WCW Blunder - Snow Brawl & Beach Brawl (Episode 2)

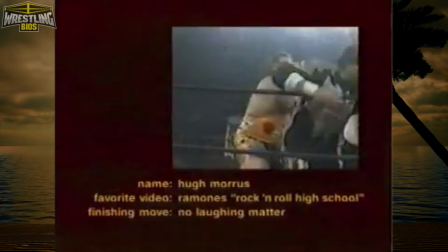12:46 Hugh Morris's favourite music video is the Ramones' Rock and Roll High School,
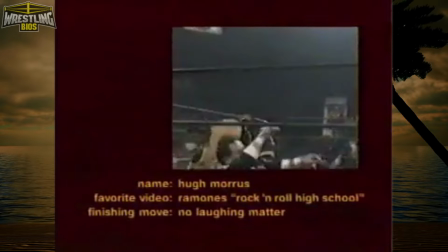12:50 and Kid Rock says if Morris had his way, he'd make mincemeat out of Marilyn Manson.
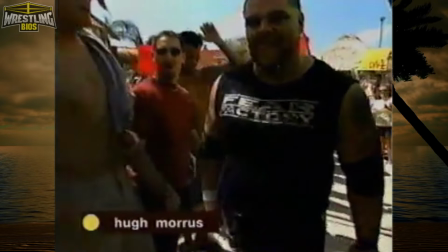12:55 The same thing that Konnan apparently said at Snow Brawl.
And if he had his way, he'd make mincemeat out of Marilyn Manson.
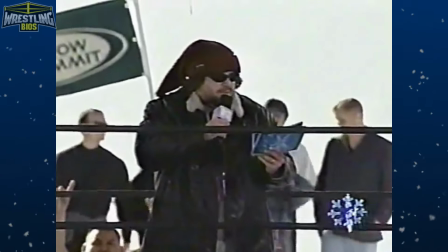13:03 Yeah, go figure that out. Weighs 250 pounds and would love to kick Marilyn Manson's ass.
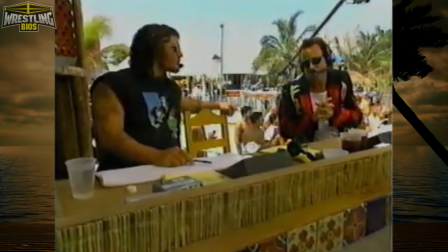13:08 Sounds like some MTV jagoff who didn't like Marilyn Manson wrote these cue cards.
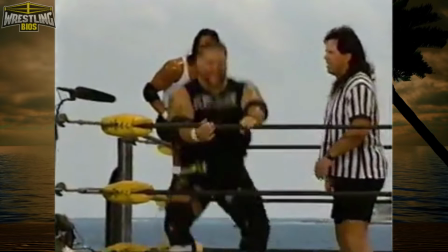13:13 Morris wears a Fear Factory shirt to the ring, and Raven rips him apart for doing so, saying it's bad form to wear a band shirt at one of their gigs.
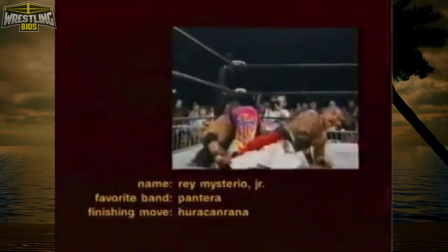13:21 Apparently, Rey Mysterio's favourite band is Pantera, and his dream tag team partner would be Snoop Dogg.
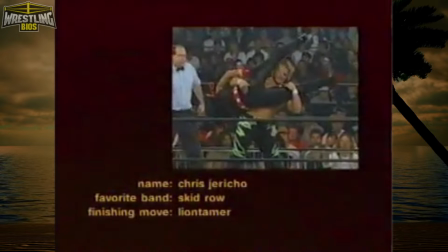13:27 Kid Rock says that Chris Jericho is a Metallica freak, even though it says his favourite band Skid Row on the screen.
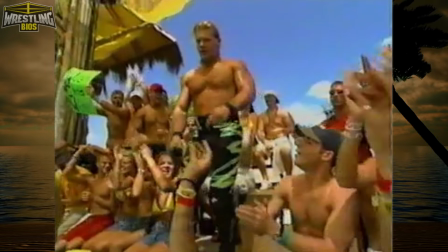13:33 And Chris cuts a promo after making his entrance. It's probably the best thing about this show.
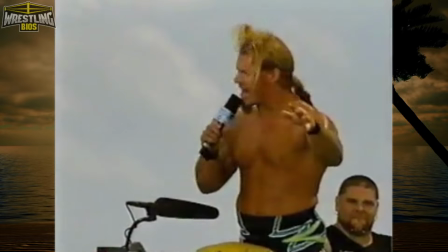13:38 Chris gets the audience fired up. He asks if the fans are having fun, and then he swerves the crowd.
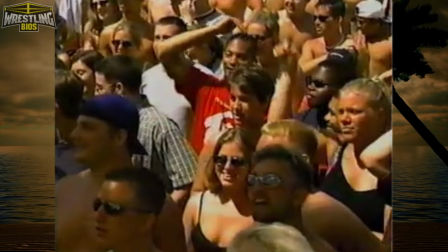13:44 Well, you know what the problem with all that is you should all be home trying to increase your intelligence and quit wasting your parents' money.
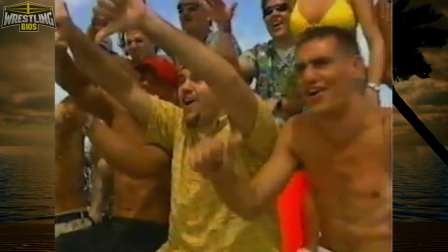13:53 He does have a point there. Chris says these people will end up taking orders at Harry's Burgers if they don't change their ways.
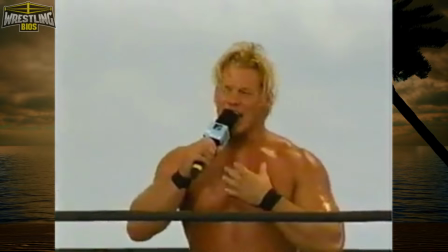14:01 Raven wonders where this burger establishment is because he's never heard of it.
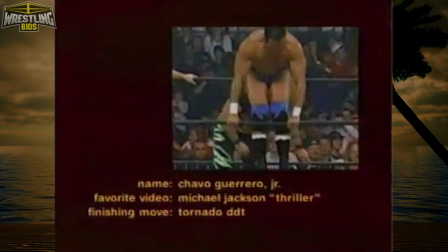14:05 Chavo Guerrero's favourite music video is Michael Jackson's Thriller, and Perry Saturn likes AC/DC and Marilyn Manson.
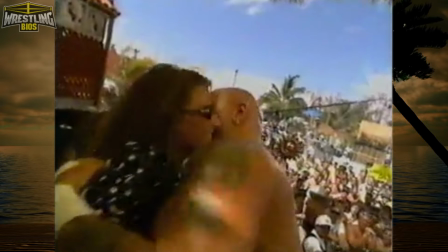14:12 There's Marilyn Manson again. Saturn's all over the ring girl, and Raven cheers him on from the commentary table.
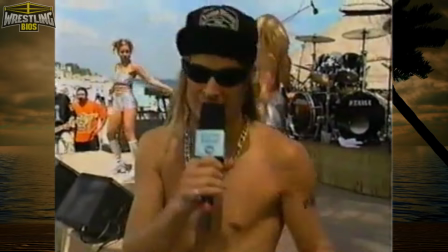14:18 And then we go to commercial break, but first, Kid Rock's just gotta be Kid Rock.
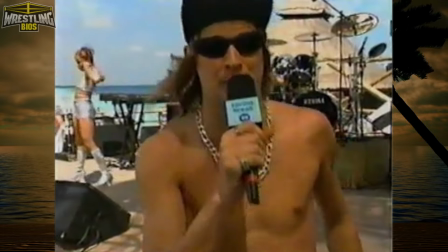14:23 Stick around like some Backstreet Boys groupies. Stay tuned to MTV's Beach Brawl.
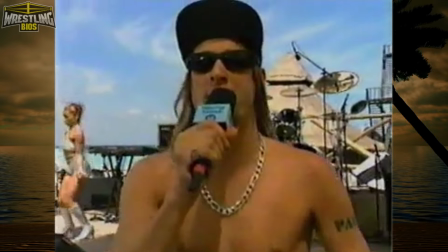14:28 Right here in Cancun, mother!
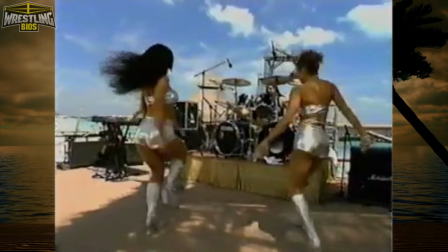14:36 We come back, we get more Nitro Girl dancing. Jimmy Hart thinks either Hugh Morris or Chris Jericho is gonna win this thing, while Raven gives us a tri-cast.
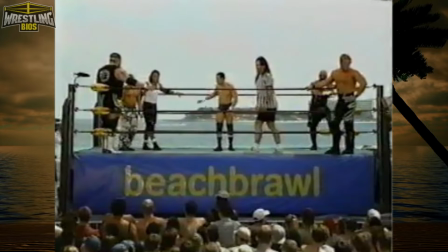14:44 He thinks Morris is gonna win, Kidman's gonna place, and Saturn will show.
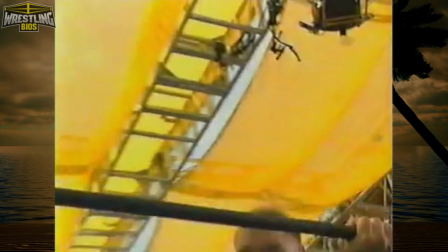14:49 The match gets underway, not with a ring bell, not with a pigeon falling out of the air, but Kid Rock saying this.
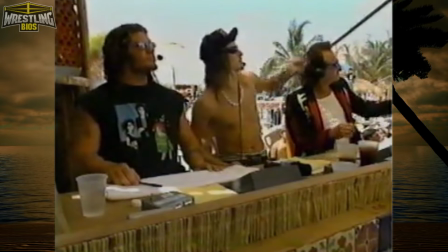14:55 So here we go, Fear Factory, make like Jenna Jameson's in front of you and hit it!
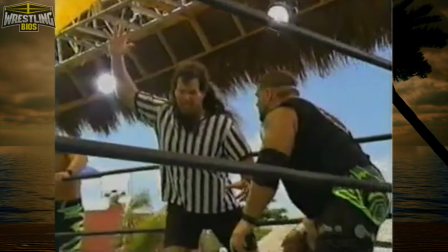15:01 So Fear Factory begin playing as the match gets underway, and look at the camera cuts here.
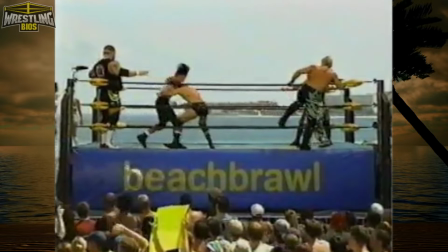15:07 If you tuned in to see WCW Wrestling, you aren't going to see much of it. If you tuned in to see Fear Factory, you're not going to see much of them either.
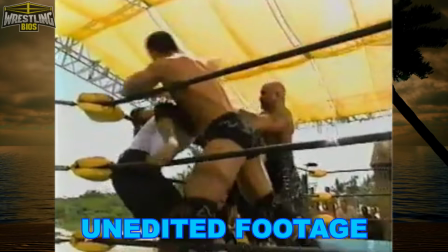15:14 If you wanted to hear Fear Factory's live performance, then you'll have Jimmy Hart Raven and Kid Fucking Rock talking all over the audio.
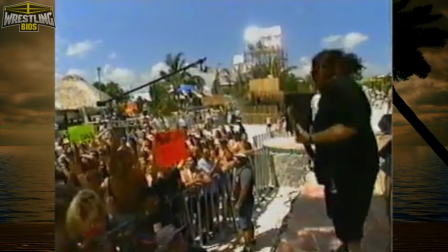15:21 So it begs the question, who exactly was this aimed at?
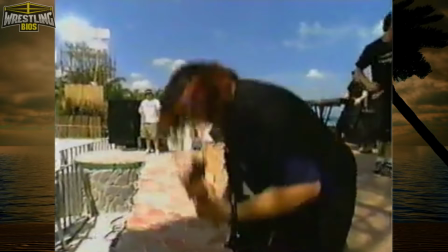15:26 It pleases nobody. The camera cuts make the wrestling match really difficult to talk about, but I'll give it a shot.
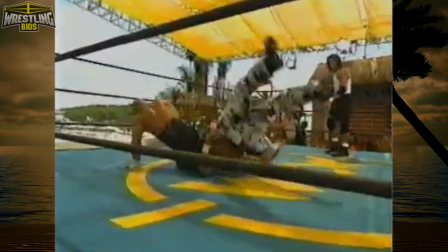15:33 Saturn hits a leg drop on Mysterio, and Kid Rock calls this an ass cracker.
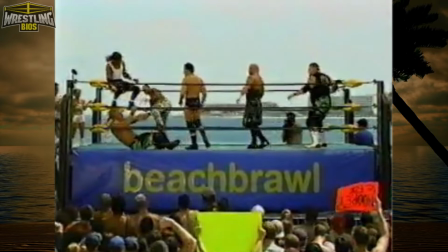15:42 Mysterio sets Kidman on the top rope, and the wasted Raven says this.
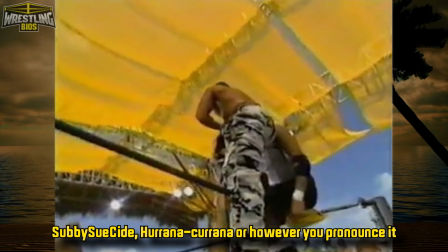15:46 Rey Mysterio Jr. up to the top, here we go. Should be some sign of Hirana, or however you pronounce it.
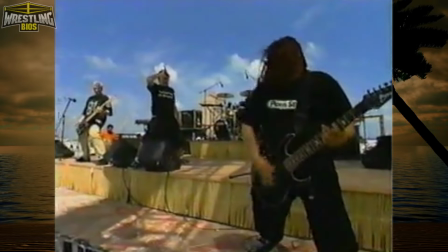15:53 Mysterio and Kidman stay perched on the top rope for ages, maybe waiting for a cameraman to come back or something, I don't know.
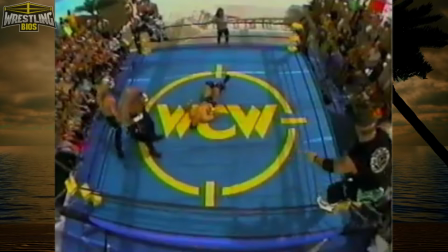15:59 But in that time frame, Humors pulls off an elbow drop on Chavo, and then Mysterio pulls off a top rope bulldog.
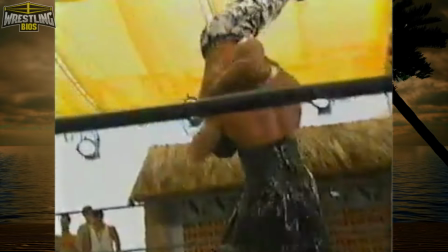16:06 It begins to feel like a clip show as we see Saturn pull off a Falcon Arrow, and then he performs a top rope leg drop.
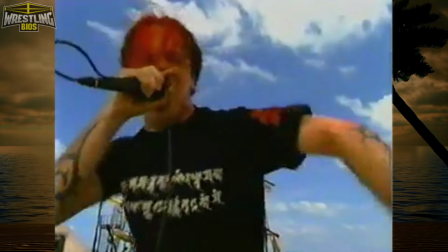16:12 The cuts to Fear Factory are really, really annoying.
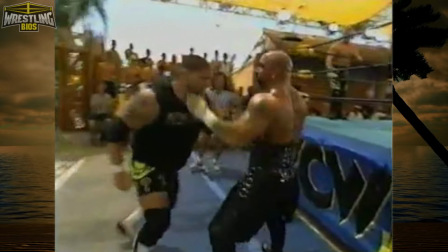16:17 Saturn and Hugh Morris fight on the outside, and Raven does not give a flying fuck about this match.
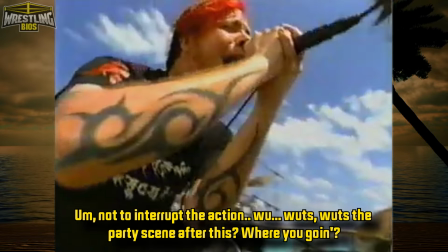16:24 He wants to know where the party is after the show.
So, not to interrupt the action, what's the party scene after this?
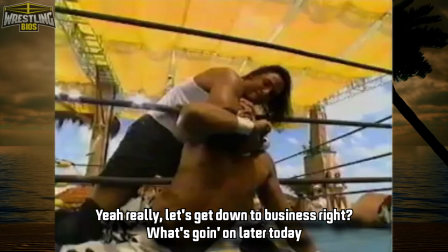16:31 Where are you going? Business, right? What's going on later today? Absolutely.
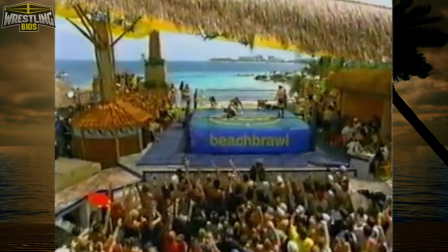16:36 Jimmy Hart hasn't said half as much as what he did at Snow Brawl.
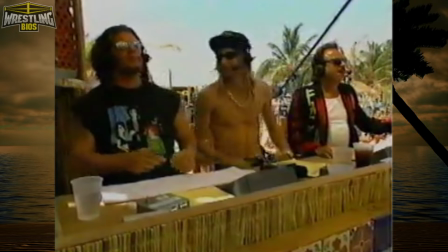16:40 Either it's due to editing, Kid Rock getting on his nerves, Raven's unprofessionalism, or Jimmy can't keep his eyes off the Spring Breakers in attendance.
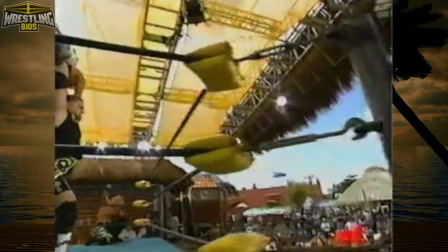16:48 Morris has a perfect chance to eliminate Mysterio, but he decides to throw him onto Kidman and Chavo instead.